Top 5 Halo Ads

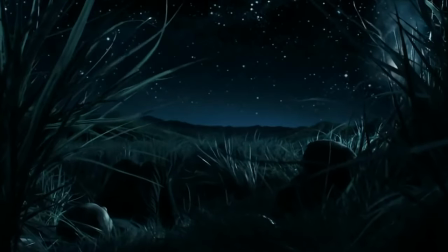3:51 From a calm summer night laying in the grass with a friend stargazing,
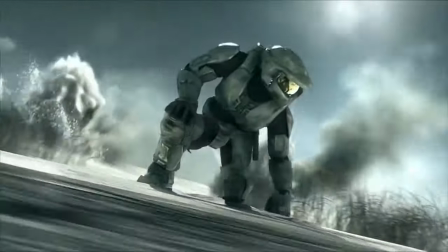3:55 to a war-torn hellscape with your helmet blown off, and the ringing in your ears from an explosion, just all of a sudden. and you don't know what got chief into that situation but when you hear everybody on the radio screaming in chaos and johnson asking any sign of the chief with a marine saying i think we lost him those simple words not yet just gets the blood pumping for what's about to happen and the
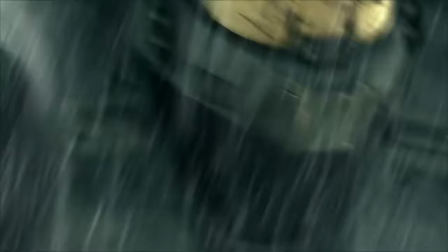4:24 lack of action is honestly what really makes it because it gives you the idea that when this
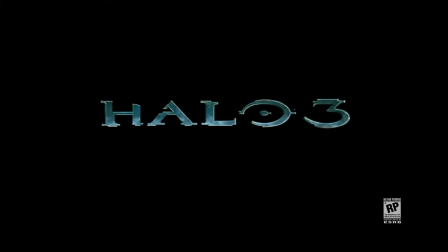4:29 game comes out, you're going to be the one who is getting into that action. So this trailer is awesome and it's honestly one of the more artistic ones, which generally Halo 3's trailers are very artistic, but we'll get more into that as we move along here. Now at number two is what I would consider the best live action trailer for any video game of all time,
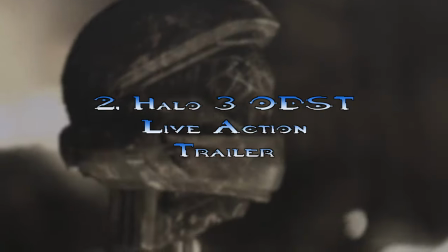4:50 and that is the Halo 3 ODST live action trailer.
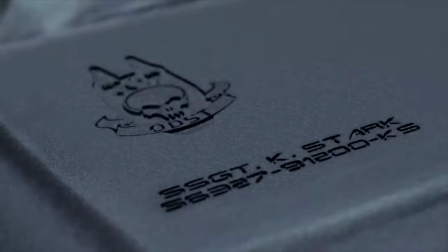4:54 From the very beginning of this trailer at a funeral of an ODST with the Welsh lyrics and bagpipes playing you know that this is going to be something special and
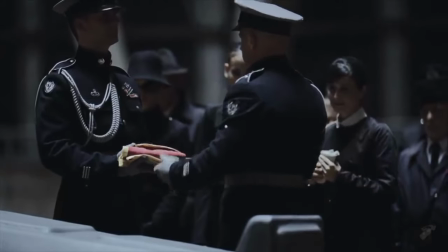5:03 the focus on a young boy at this funeral of an ODST presumably a family member who was lost really sets the tone for
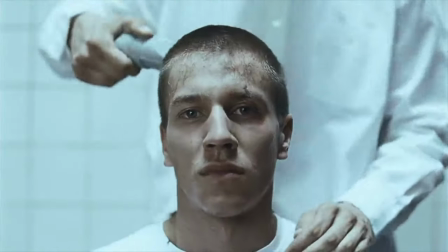5:12 the rest of the story of this trailer. Joining the ODSTs pushing the idea that they are the UNSC's elite the strongest that the
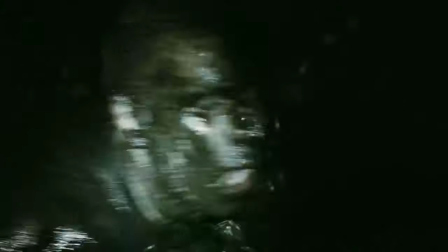5:21 UNSC has to offer just below the Spartans and seeing what these guys go through is incredible. Honestly, this is a better ad for a branch of the military than the army's own trailers with the two moms and all that kind of stuff.
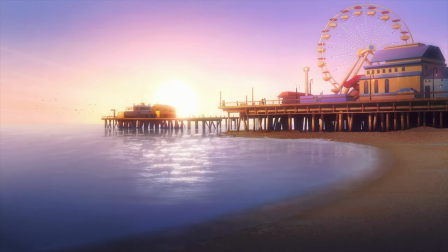5:36 It begins in California with a little girl raised by two moms.
Not that I have anything wrong with the person in the trailer, but if you're trying to push what the military is going to do, this is how you do it.
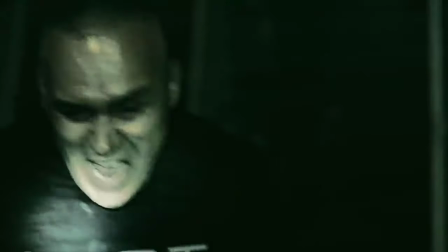This is freaking awesome, and as I mentioned before, Halo Reach's trailer is the second most realistic depiction of what it's like to fight the Covenant, in my opinion.
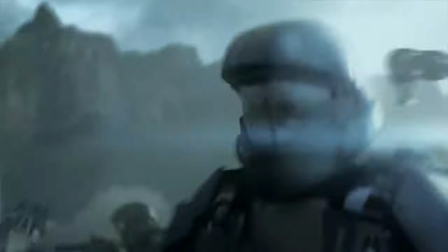6:08 Halo 3 ODST's trailer is the most realistic. Pure chaos upon hitting the battlefield in your drop pod.
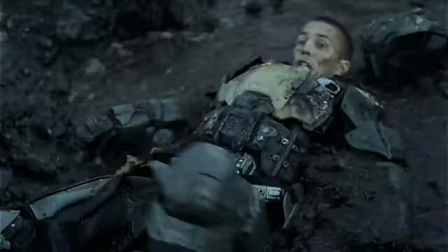6:17 And the fact that this trailer ends skipping from the original Greenhorn ODST
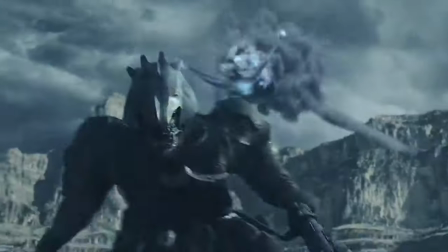6:23 having just survived a fight with a brute to the same ODST,
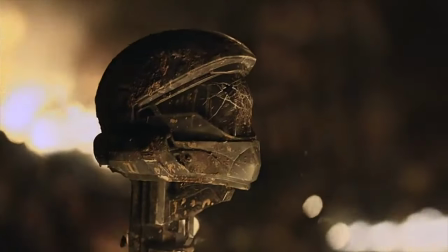6:28 now an older, grizzled, scarred veteran, holding a funeral in this war-torn hellscape for another fallen ODST,
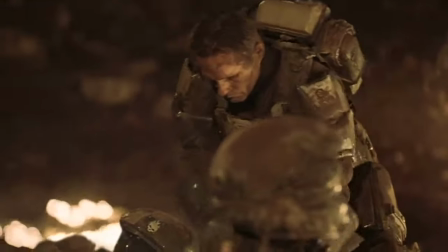6:36 in the total opposite sort of setting from the original clean, pretty,
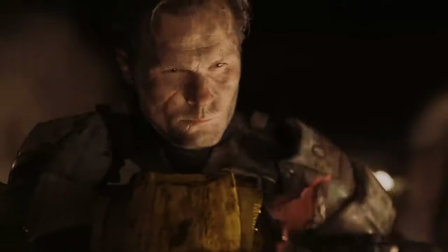6:41 mausoleum-esque setting, really just tells an incredible story with a ton of character development in the span of a trailer. Freaking great, in my opinion, again, at the peak of ads for Bungie, with the exception of one. But before we get to that, we're going to talk honorable mentions. So in the honorable mentions, one of the other trailers that I tend to come back to just to appreciate for historical value is the original Halo Macworld trailer,
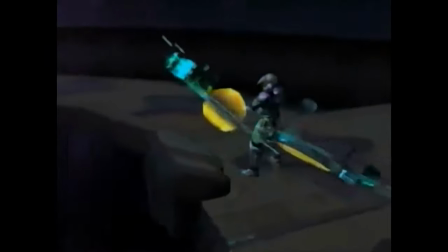7:12 because it's so different from what Halo CE became,
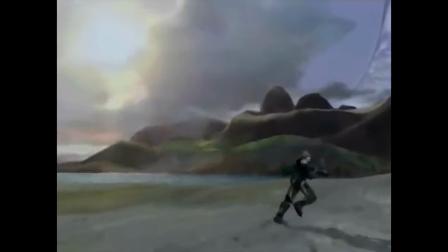7:16 but the fact that it held itself up so well with just gameplay and ambience with music. It's where it all started, and in my opinion, it's still great. Another one is the Halo 5 announcement trailer, the original trailer with Master Chief and a Snuggie.
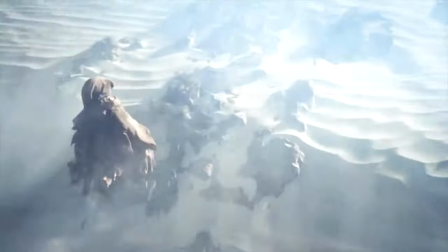7:32 That one is good. I love the trailer, the aesthetic, the look.
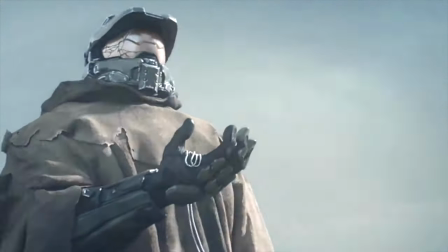7:36 My only real reason for not putting it on the list is because it basically lied to us, and if it hadn't lied to us, it probably would have been at number five, but Snuggie Chief has to be an honorable mention because, well, that never happened in Halo 5. Another trailer for the honorable mentions list is the Halo Wars 2 trailer.
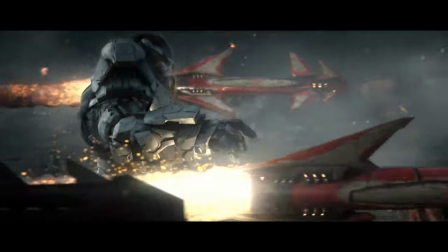7:54 This trailer is way better than it has any right to be,
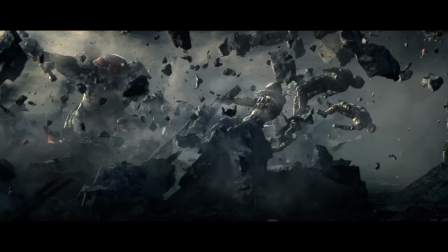7:57 and it's just so cool because you don't ever see this combat in the game so up close except for a handful of cutscenes,
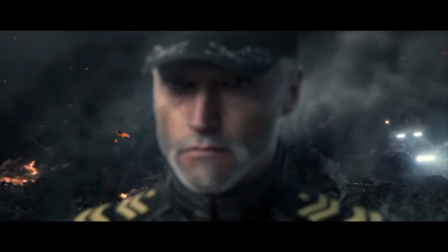8:06 but getting to see it speeding back and forth in high speed to slow motion is
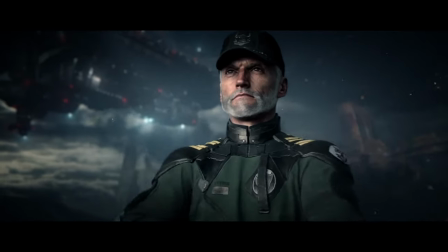8:11 so cool and really depicts the real-time strategy with you as
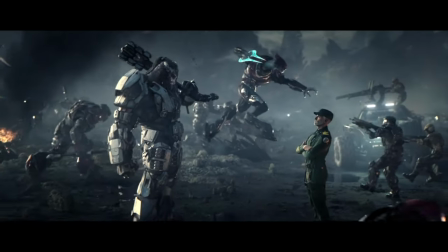8:16 the captain or as the banished atriox seeing everything happen in slower than real time for your strategies is really cool it's again way better than it has any right to be and then the last honorable mention is one that barely barely didn't make the cut for the main list,
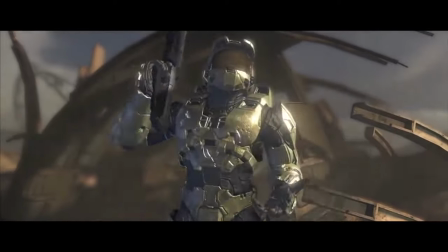8:34 and that is the Halo 3 original E3 trailer, because this trailer came out at a time where Halo 3 might be happening. Who knows? We ended on a cliffhanger with Halo 2, but we don't know when Halo 3 is going to come out.
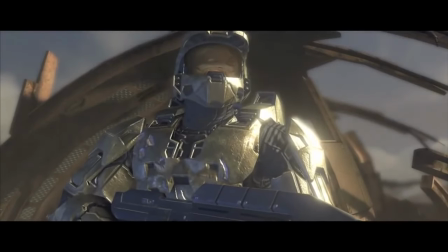8:47 Is it going to come out for the original Xbox? Will it be a 360 exclusive? All these questions, and then you hear this. That chord, as we saw with this trailer and with the Halo Infinite trailer when it was originally announced at E3 is all Halo fans need to recognize what's about to happen and my
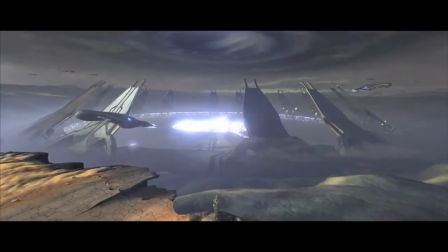9:09 god this was awesome and as the last Master Chief story from Bungie
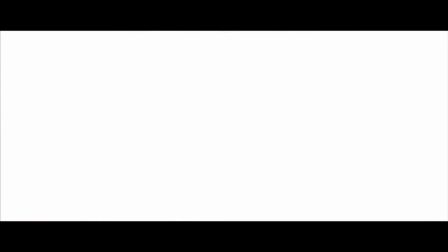9:15 this showed the way the world ends we had no idea what that meant back in 2006 when this came out but man oh man was it so exciting to know that we were going to see the way the world ends see the way that Bungie's original vision of this this entire trilogy was going to end. It's so cool. I love going back and watching this once in a while. Chief stepping out from the dust,
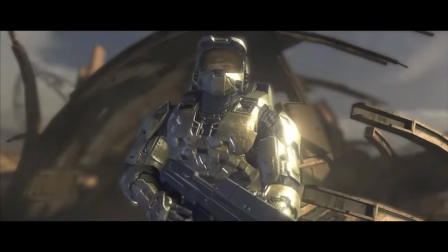9:41 seeing the, well, what we thought at the time was the Ark activating and what it was actually supposed to be was a portal, but that's neither here nor there.
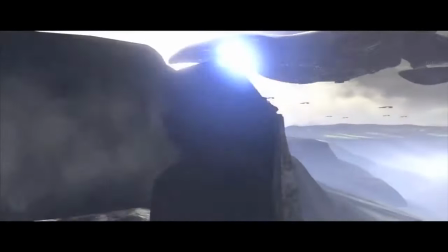9:49 Seeing all of that in-game or in-engine was so freaking awesome, and it was the return of the king, baby. Once more under the breach, right? Man, that was so cool. Now, there's an honorable mention, but one of the ads from this campaign is my number one. So I'm just going to say it all at once. The Halo 3 Believe campaign is deserving of an honorable mention,
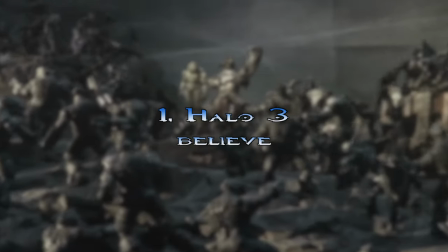10:10 but the original Believe trailer holds its spot for me at number one. This is kind of weird. So in the honorable mentions category,
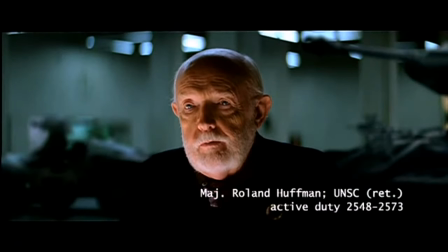10:19 I put the Believe campaign because we have all of this really interesting storytelling from veterans of the Covenant War in live action.
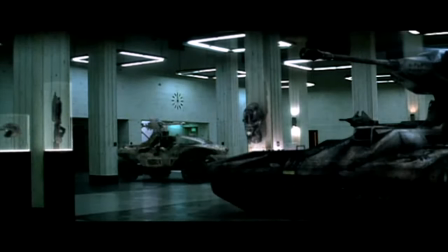10:28 Again, another live action trailer. It's a great campaign, not quite as good as what I thought of with the ODST trailer,
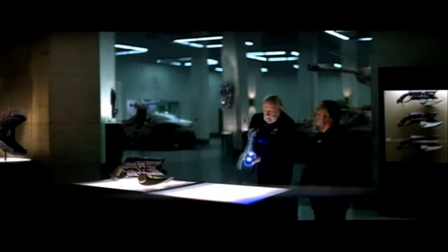10:36 but it's really interesting how good the actors were in the Believe campaign to sort of make
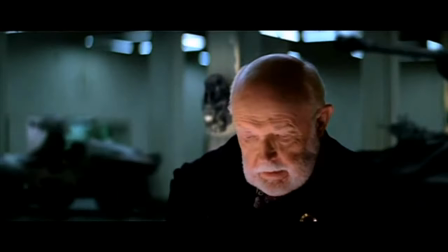10:42 you believe they were actually veterans of this horrific war between humanity and the Covenant. It's super cool, but the number one spot easily for me is given to the Believe trailer.
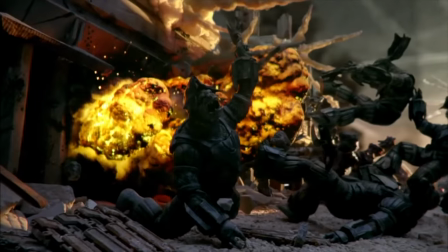10:56 This was the trailer that gave me chills when I first saw it on TV.
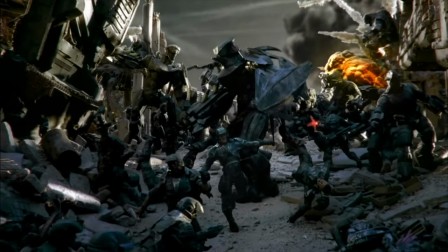11:01 The pure art of this trailer is awesome. It's all models, just models.
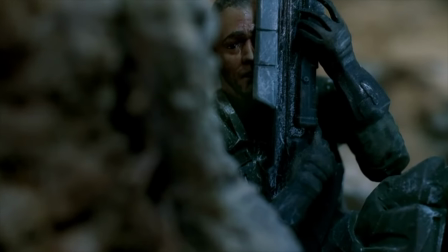11:09 That's all you see all around.
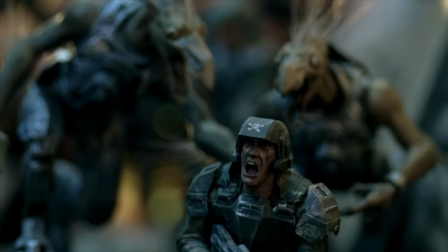11:12 It's Covenant, Marines, explosions, and it's got moving camera work,
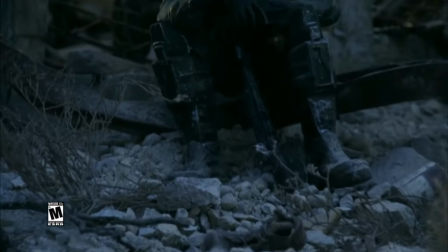11:18 but the still imaging of the horrors of war just hit different. And the music playing in the background is just the icing on the cake.
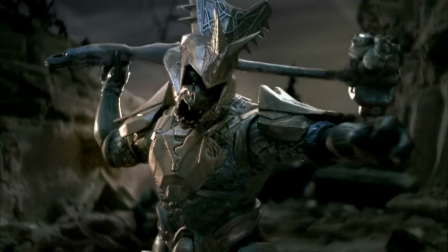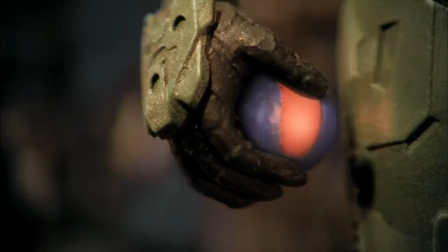11:37 Followed by the cherry on top, which is Master Chief looking to camera. The only piece of modeling in the entire trailer to move is the hero, Master Chief, and that trailer still gives me chills watching it to this day, and again, is a trailer that is going to stick with me for the rest of my life.